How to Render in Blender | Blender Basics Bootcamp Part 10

Welcome back for day 10 of the Blender Basics Bootcamp. This is the final video. You made it all the way through. Today, we're gonna tweak the lights to make our scene really pop, talk about the difference between the two rendering engines that ship with Blender, and finally, we'll render out our animation. Let's finish this up. My name is Chris Folia. I'm your Stream Scholar. Welcome to Stream School.
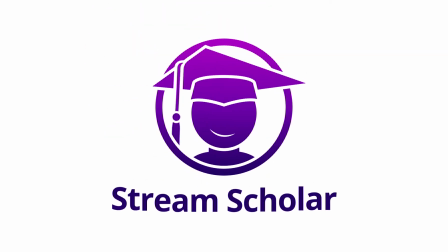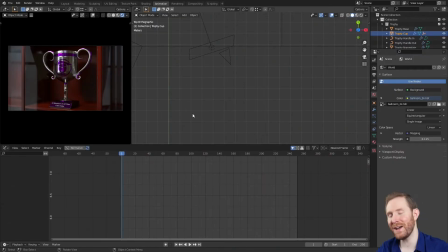At this point, I'm just gonna make some final tweaks to my scene, and you can either follow along, make your own tweaks, or just skip ahead to the part where we take this animation and save it out as a video file.
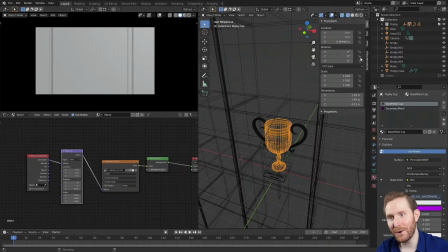But anyway, I'm gonna go to the top of the screen and click on the Layout tab. I'm gonna re-enable the screencast keys just so y'all can see what I'm typing in the lower right-hand corner.
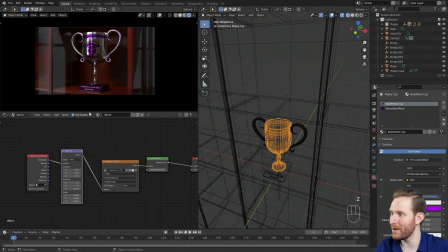Then I'm gonna go to my camera view and turn that into a rendered preview mode. So let's just take a look at this and figure out what tweaks we want to make.
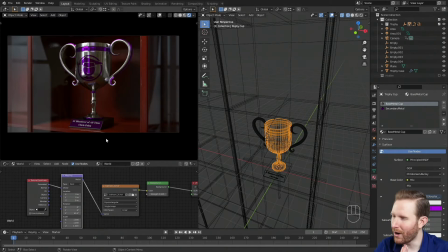So if I look at this, and I'm 100% honest with myself, this image is pretty dark, and the star of our image, the trophy cup, doesn't really stand out. If I squint my eyes, it honestly kind of blends into the background. It's really low contrast. So to fix that, we want to brighten this trophy cup up.
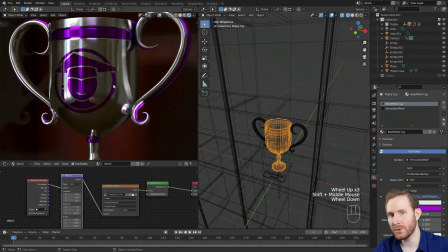And if we zoom in, you're going to notice that most of the color on this trophy cup comes from our background reflection image, or HDRI.
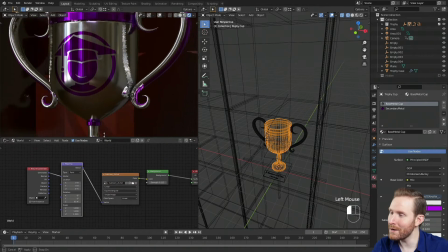So I'm going to brighten that up.
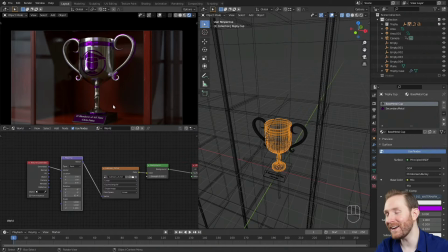And yes, I know, we spent most of this tutorial series darkening and suppressing that world image, but I'm gonna brighten it up anyway. So I'm gonna go over to the World tab, and here I'm gonna change the strength to about 0.35.
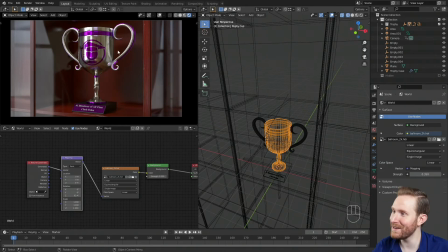And just like that, you're gonna notice our trophy seems a lot happier and more welcoming because it's just so much brighter and nicer looking. Unfortunately, brightening the world also brightened everything else. So to compensate for that, I'm gonna select my wood, go down to the node editor,
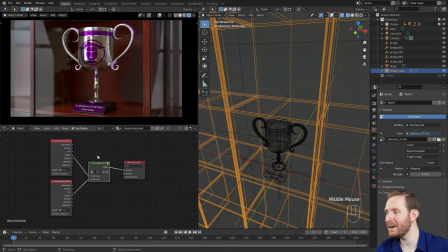make sure I'm on the object dropdown, and here I'm gonna click on the node group for the material,
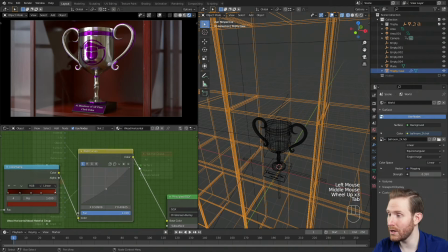hit tab to go into it, and I'm just gonna adjust the nice RGB curves that we have to darken it a little bit just to make the trophy pop off of the background a bit more. I think that looks pretty cool. Don't wanna go too far or else our shadows are gonna sort of disappear into it.
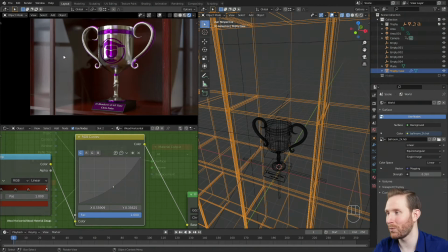Then next, the reflections are also way too bright now because the world image that we just brightened up made them a little bit too apparent.
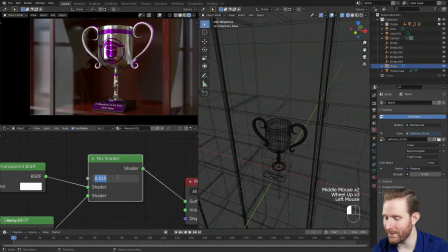So I'm gonna click on the glass, and here I'm gonna change the factor down from 0.015 to about 0.0075, and I think that looks a whole lot nicer.
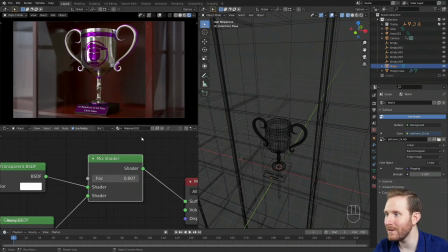Next, you'll notice that the sides of the image are primarily taken up by these empty trophy cabinet segments, and we could take the time to model additional stuff and add that extra detail to the scene, but I'd much rather just hide it. So to do that, I'm gonna make our primary segment a little bit wider.
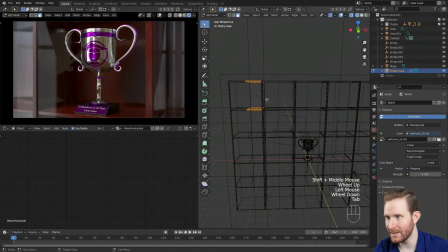So for that, I'm gonna click on the trophy cabinet, hit tab to go into edit mode, one for vertex select, and on the one segment that I actually can edit, I'm gonna select the far right hand side,
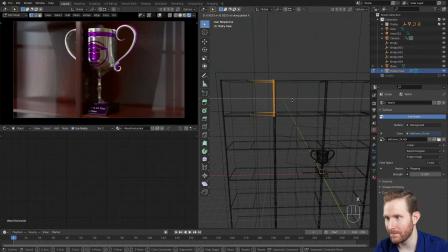hit GX, and that'll widen up the entire thing. I think somewhere about right there works.
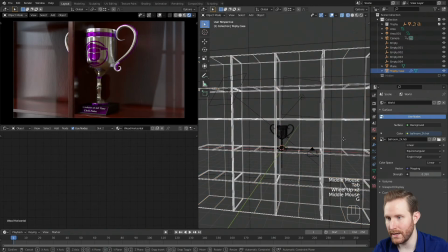So I'm gonna tab out of edit mode, and now I'm just gonna hit GX, and I'm looking at the rendered preview,
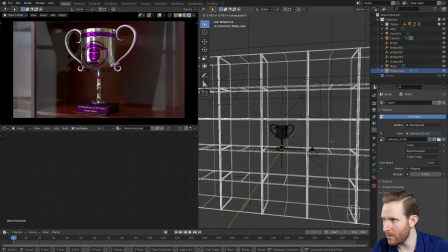by the way, when I'm moving this, because the wireframe view over here in the long run honestly doesn't really matter. So I'm gonna move this over until it looks about right to me in the rendered preview.
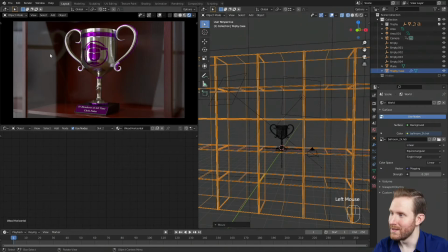Just wanna find a good balance here. And I think that looks pretty cool. So finally, you're gonna notice that our reflections are pretty blurry.
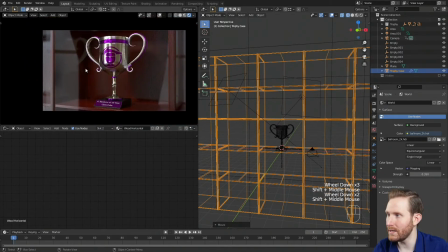And if you remember back in the lighting video that we did, I used the low resolution world image.
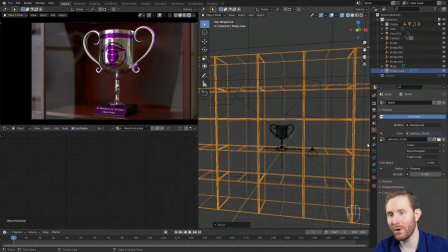I used the 2K texture instead of the 8K one. So I'm gonna go over to my world settings, and where it says ballroom 2K, I'm gonna swap that out for my 8K texture.
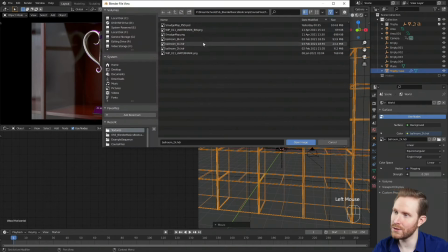So I'll click the folder, go to my textures folder, and I'm gonna choose my ballroom 8K. And just a friendly reminder why we did that in the first place, the 2K texture is 6 megabytes and the 8K texture is 93, yikes. So that's why I like to work with the lower resolution ones first. I'm gonna hit open image and that's gonna come in.
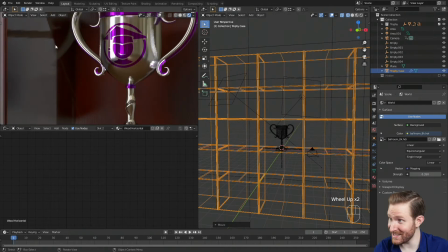But you're gonna notice that it's a little bit pixelated.